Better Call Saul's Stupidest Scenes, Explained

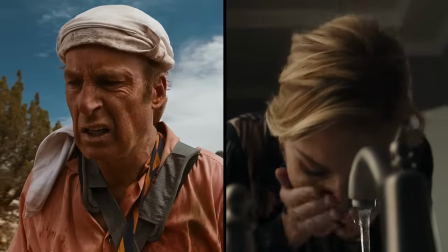12:22 In the second montage, the main color symbolism is Jimmy wearing a pink shirt,
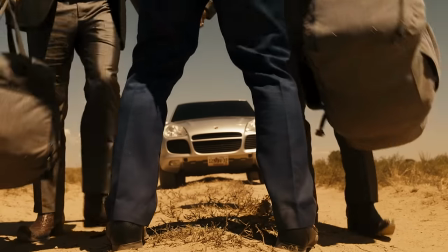12:27 already at odds with the law because he's working to become a friend of the cartel.
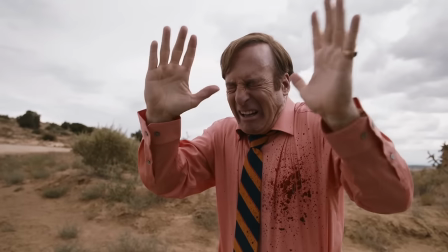12:32 But he is thrust deeper into the criminal world by the gunfight that splatters blood onto his shirt, adding more red.
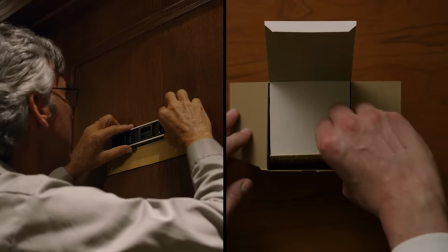12:40 Names As Jimmy goes on break and gets a business card under the name Saul Goodman, we see Kim's name get put up on her office.
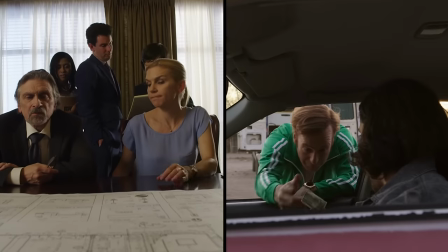12:49 At this point, Kim is making a name for herself, and Jimmy's side business isn't one he wants to go at with his real name,
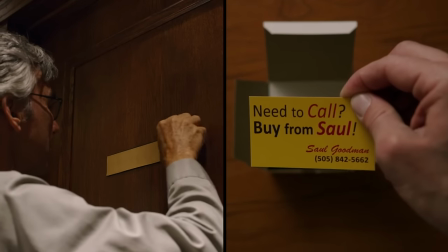12:56 so he uses his made-up one to not be directly associated with it.
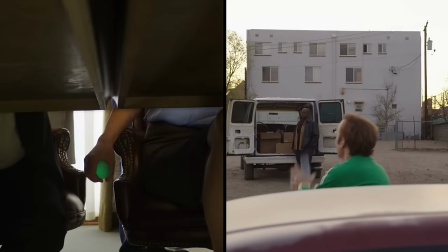13:00 And this isn't a name he wants to be known widely, either, which is why it's just on his business cards he'll be handing to customers.
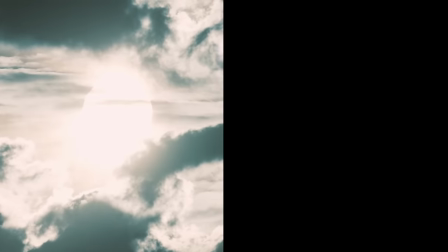13:09 Sunlight The second montage opens up to the sun on Jimmy's side, and a window on Kim's. to show that from where she is,
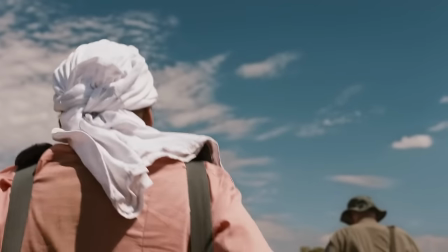13:19 sunlight is nice and pretty, whereas in the desert it's strong and harmful.
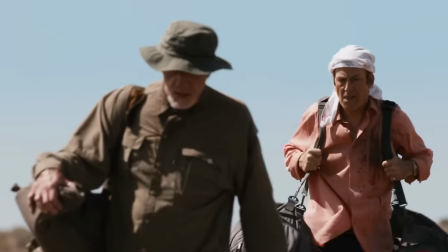13:23 It's a major hindrance for Jimmy and Mike, contrasting the two situations further.
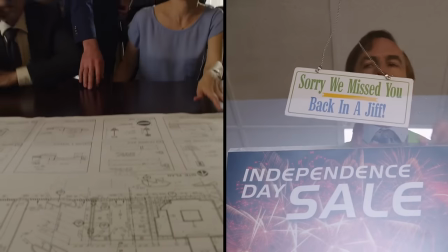13:29 Stress. In one of the shots, we see Jimmy go on break to sell his phones, which he is not stressed about at all,
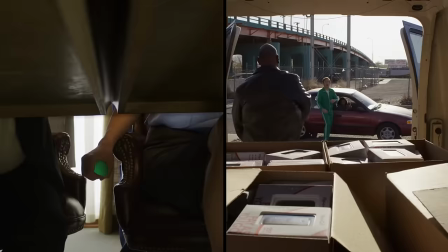13:38 whereas Kim is shown clutching a stress ball while talking over plans with Mesa Verde.
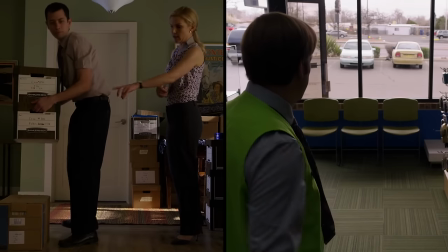13:42 It's a fairly simple contrast, but not as easy to catch as some of the others. The slip in Jimmy tier.
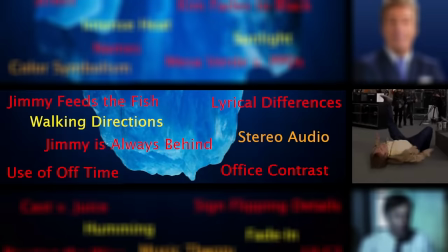13:50 We're going even deeper. The stuff here requires a bit more digging to notice or pull meaning from.
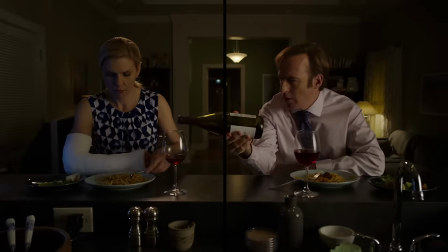13:57 Jimmy feeds the fish. In the first montage, when Kim and Jimmy are no longer eating in the same room,
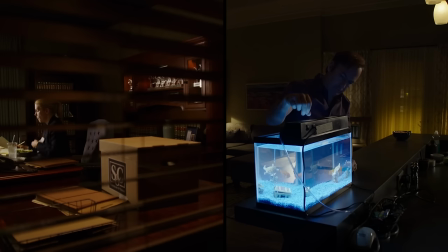14:04 Jimmy is so lonely that he goes over to feed the fish so that he doesn't have to eat alone.
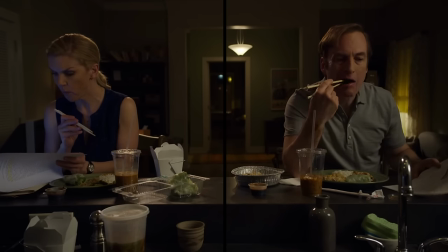14:10 Because this is the first time we see him eating alone rather than with Kim there. Walking directions.
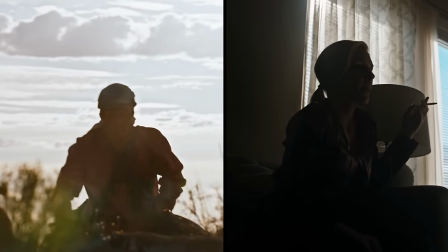14:17 In the final shot of the second montage before the dividing line disappears,
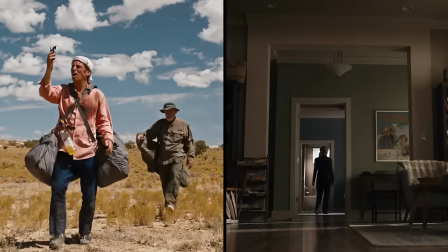14:22 Jimmy is walking towards the camera while Kim is walking away from it, which is kind of like them walking towards each other.
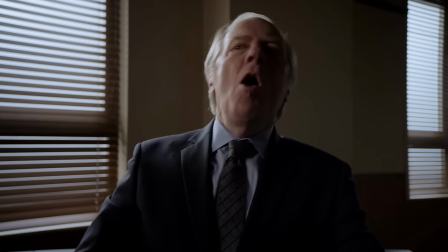14:29 A bit of a stretch, but I feel like them walking in opposite directions was intentional. Office contrast.
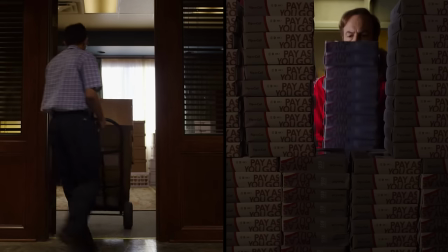14:36 In the first montage, Kim is getting all of the Mesa Verde files put into her office, as Jimmy and Huel take out phones to sell them.
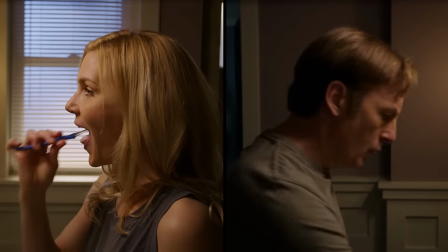14:45 It's done in opposite fashion.
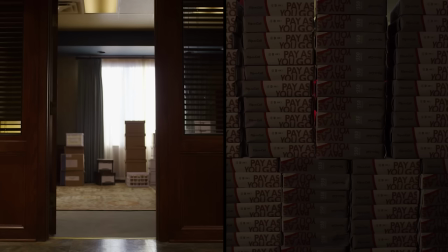14:47 For Kim, they're adding boxes until they block the camera, but for Jimmy, the phones originally block the camera until they're taken away.
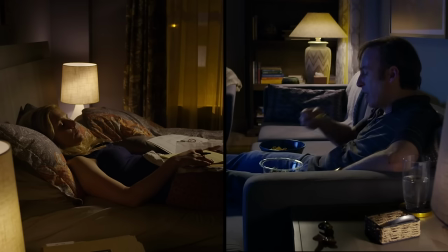14:54 This shows Kim's success compared to Jimmy at the moment, because even when her office is filled with all the Mesa Verde files,
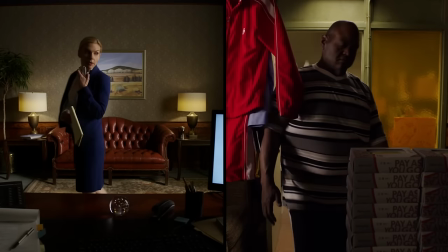15:02 it still looks more spacious than Jimmy's after the phones get removed. Lyrical Differences.
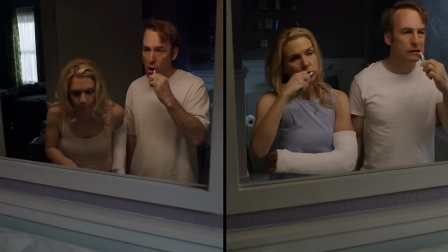15:09 The version of Something Stupid they commissioned for the montage actually has slightly different lyrics from the original.
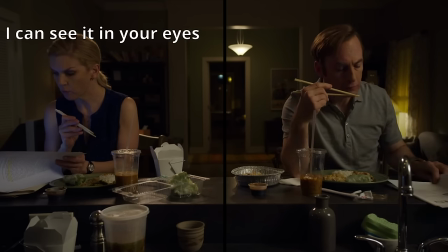15:16 The original says, I can see it in your eyes, that you despise the same old lies you heard the night before,
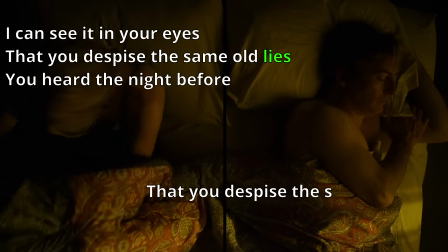15:25 whereas in the cover it says the same old lines, which is more fitting,
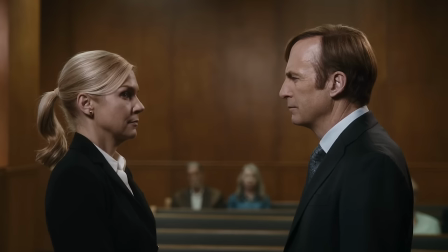15:32 especially for Jimmy and Kim.
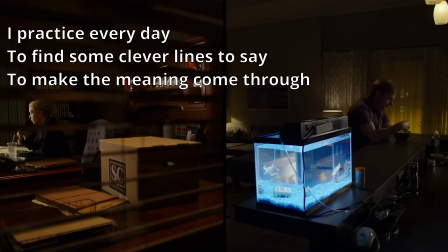15:34 The song talks about finding clever lines to say to make the meaning come through, which is actually another difference.
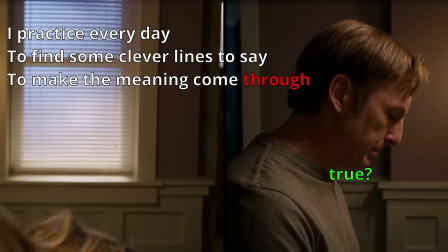15:41 The lyrics for older versions of the song often transcribe it as true rather than through, but when I listen I can hear either.
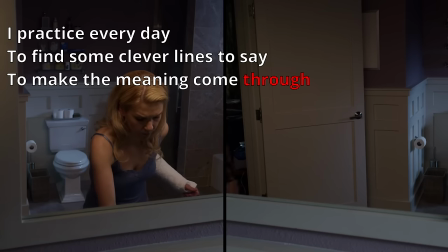15:50 Using through instead of true was the correct choice here as well,
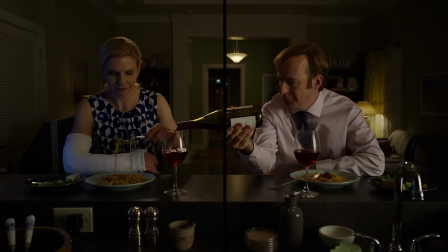15:55 as both of these choices make it so that they're not lying to each other about how they feel,
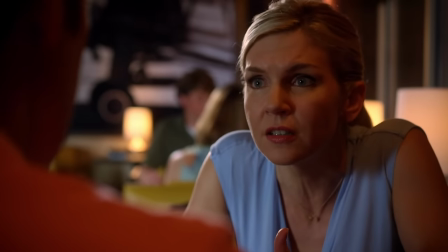16:00 but rather trying to dress it up and say it in a different way. With them both being lawyers and being pretty closed off emotionally,
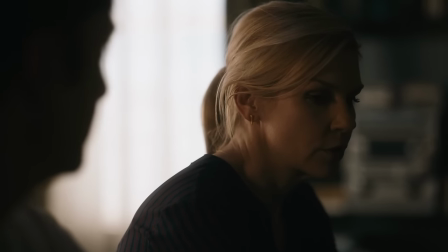16:08 trying to use clever lines rather than saying I love you is how their relationship tends to go,
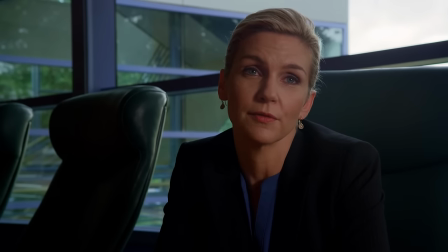16:14 even if those clever lines are trying to convey the same idea. Stereo audio.
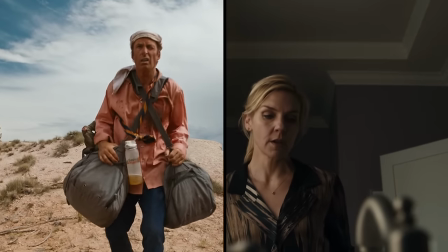16:21 Both versions of the song are in stereo, and in both of them, the two members of Lola Marsh are in different sides.
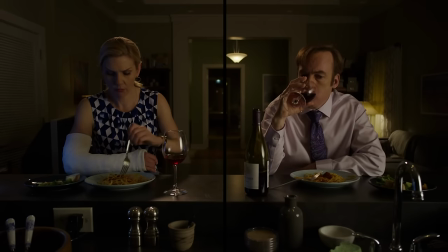16:28 In the vocal version, the female voice is in the left ear,
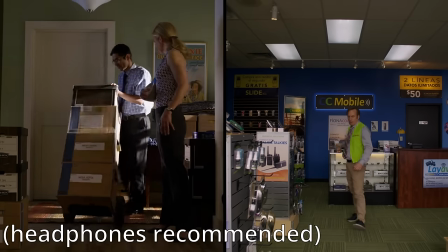16:32 while the male voice is in the right ear,
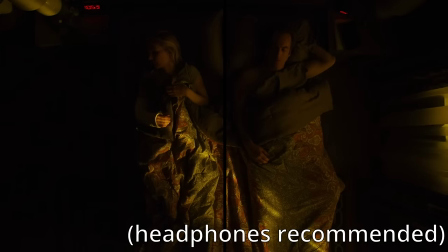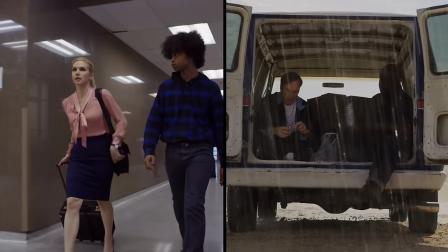16:43 Paralleling where Kim and Jimmy are on screen, and they stay there for the entire duration.
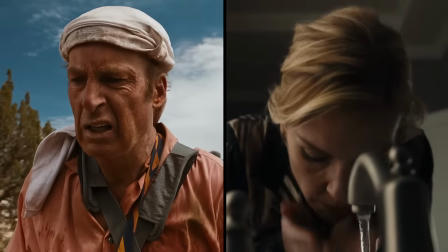16:49 In the humming version, though, they've swapped ears because Jimmy and Kim swapped sides.
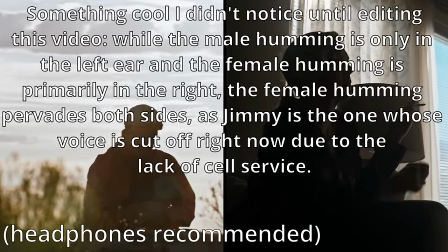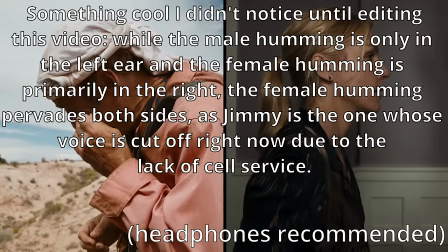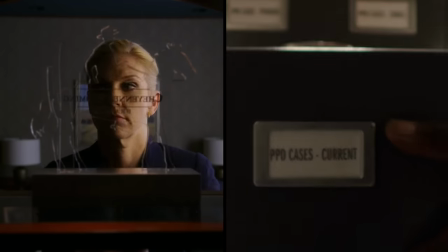17:07 On top of that,
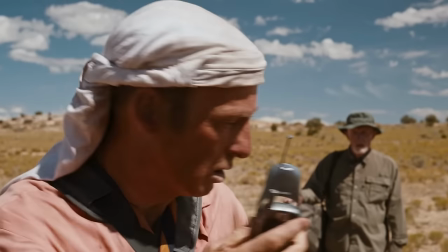17:09 rather than staying apart on the left and right the whole time, they come together into the middle towards the end, because that's when Jimmy and Kim get reunited.
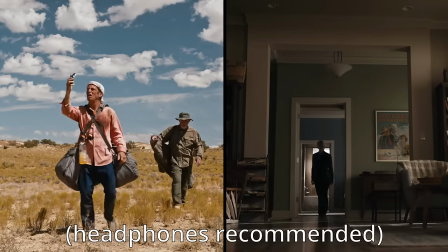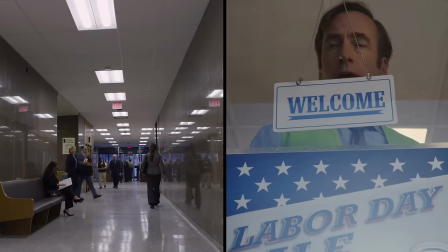17:24 Use of off-time We see Jimmy turning the sign to go on break and go sell phones,
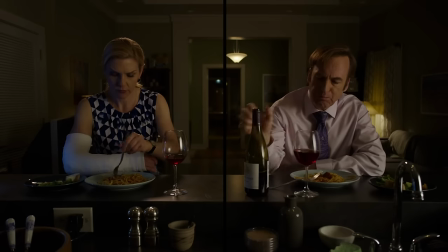17:30 while Kim is talking to Bill Oakley, giving a contrast of what the two do in their off-time.
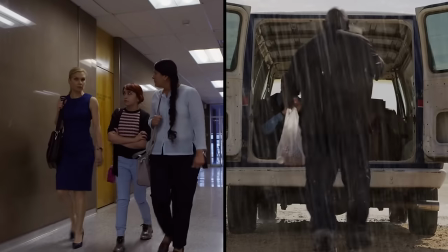17:36 Kim is out helping her clients get the fairest sentence they can, so that they can set their lives on a better path, whereas Jimmy is selling something to criminals that's going to help them continue to operate illegally,
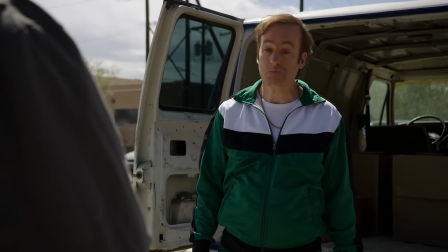17:48 with no care for what they end up doing with it.
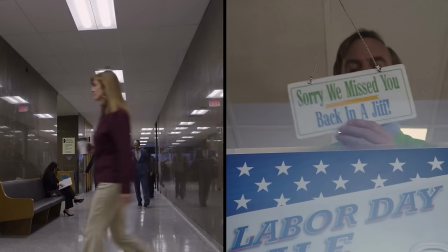17:51 Additionally, we see that Jimmy gets more off time to use this way than Kim does, as he goes on break more often and at times while she's shown working.
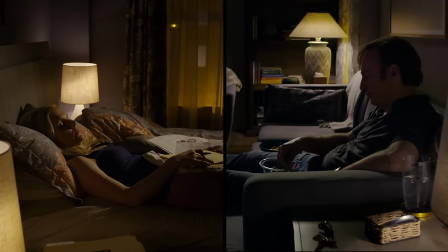18:00 And even then, he takes his off time at a more leisurely pace,
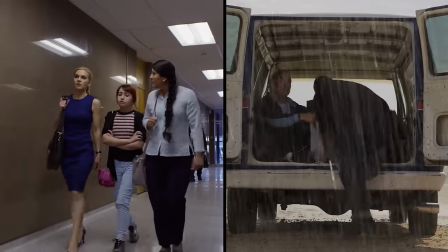18:04 shown by him and Huel taking a break to eat, while Kim is helping multiple pro bono clients at a rapid pace.
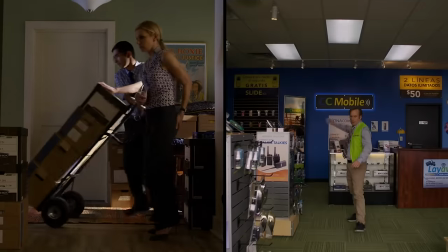18:11 Jimmy is always behind. At the start of the first montage, Jimmy's side doesn't fade in until a few seconds after Kim's.
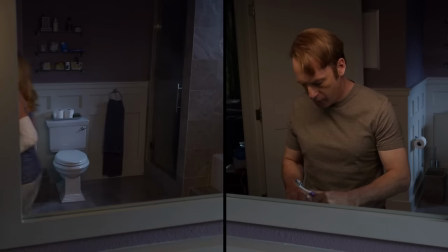18:20 When they're not brushing their teeth together anymore, Jimmy is shown walking up to brush his teeth, as Kim is already finished both times.
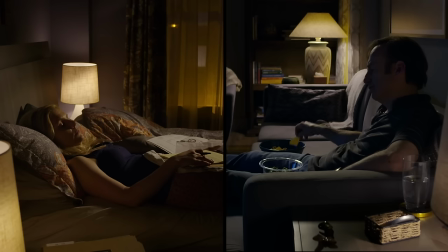18:28 This, and a lot of other details, emphasize the sluggishness of Jimmy's situation.
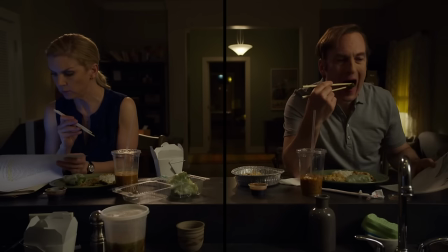18:34 Unlike Kim, he's never in any rush. The Jimmy McGill Tier.
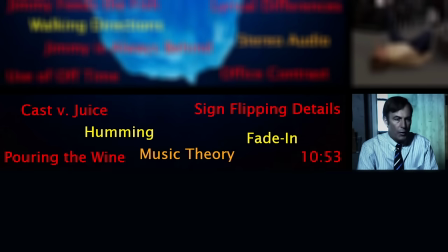18:40 This one's for the stuff buried deepest. These details you're probably only going to catch if you're spending your time overanalyzing the montage like me.
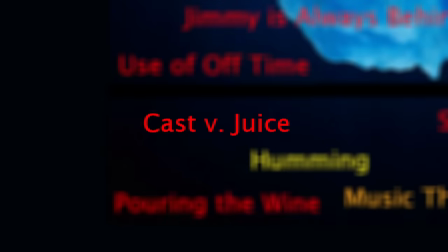18:49 or they're just stretches. Cast vs. Juice This shot is down here because, honestly,
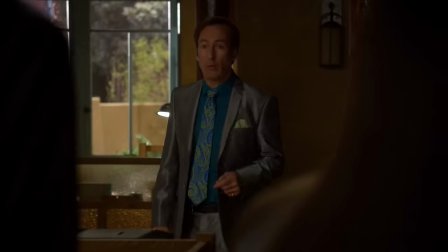18:57 I don't really know what the meaning behind it is, or if it even has any. The only connection I can pull is that both of these activities are loud,
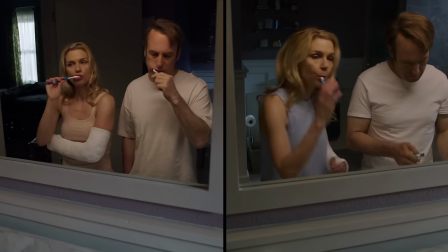19:06 but this was the one shot of the montage I couldn't solidly pull anything from.
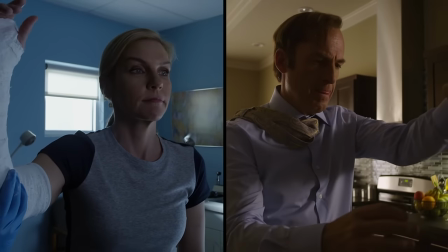19:12 If you have an idea on what's being communicated here, share your thoughts in the comments.
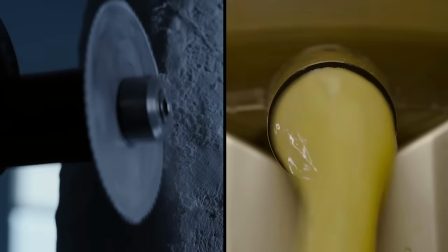19:16 I would love to hear an interesting interpretation of this shot.
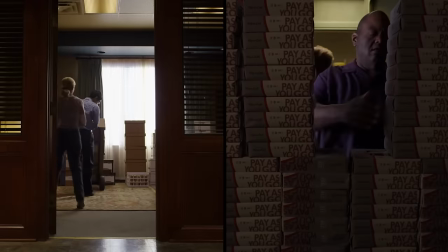19:21 Humming While the first montage has a vocal version of the song over it, the second one just has humming instead.
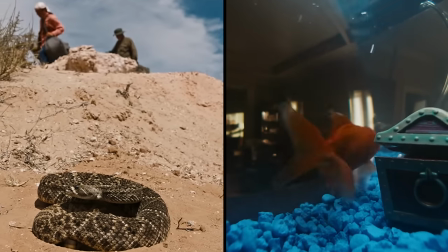19:29 At this moment,
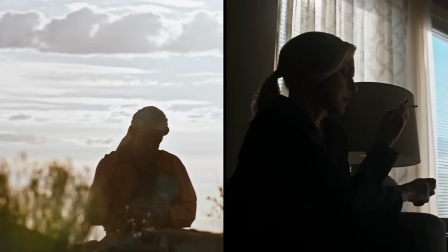19:31 Jimmy and Kim are so separated that they can't talk to each other until Jimmy finds cell service, so it's like the singers aren't able to say anything either.
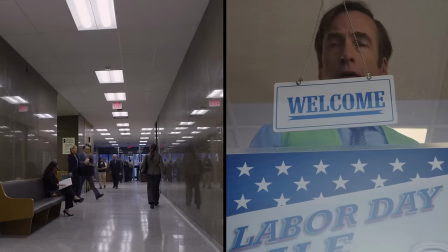19:40 Sign flipping details Even the super short sequences of Jimmy flipping the sign to go on break are imbued with detail. He checks left and right each time, because he's always hoping for customers, even though he extremely rarely gets any.
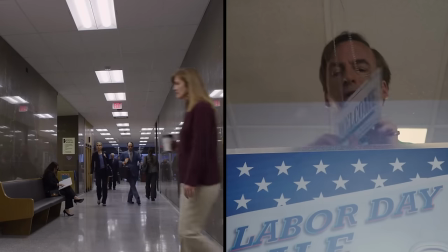19:55 And by the third time he looks almost defeated, like he's looking left and right, but knows now more than ever that it's not going to make any difference.
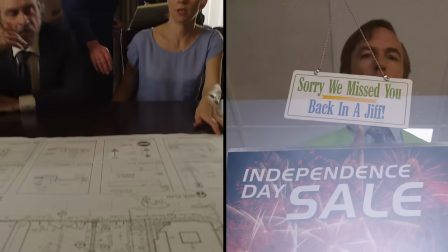20:04 Also, the second time he flips the sign, he's whistling, to contrast Kim being stressed at that moment in the montage.
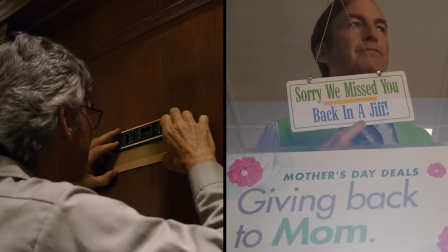20:11 On top of that, it's a different holiday each time he flips the sign, to show the passage of time.
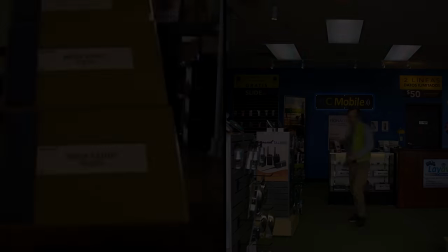20:19 Music Theory In the vocal version of the first montage,
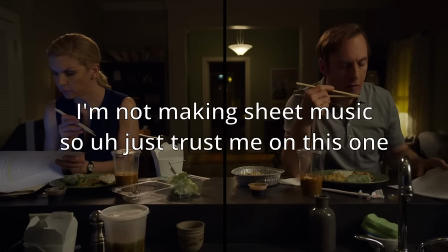20:23 the two vocal parts are constantly in harmony but never meet up, whilst the humming in the second one is in unison.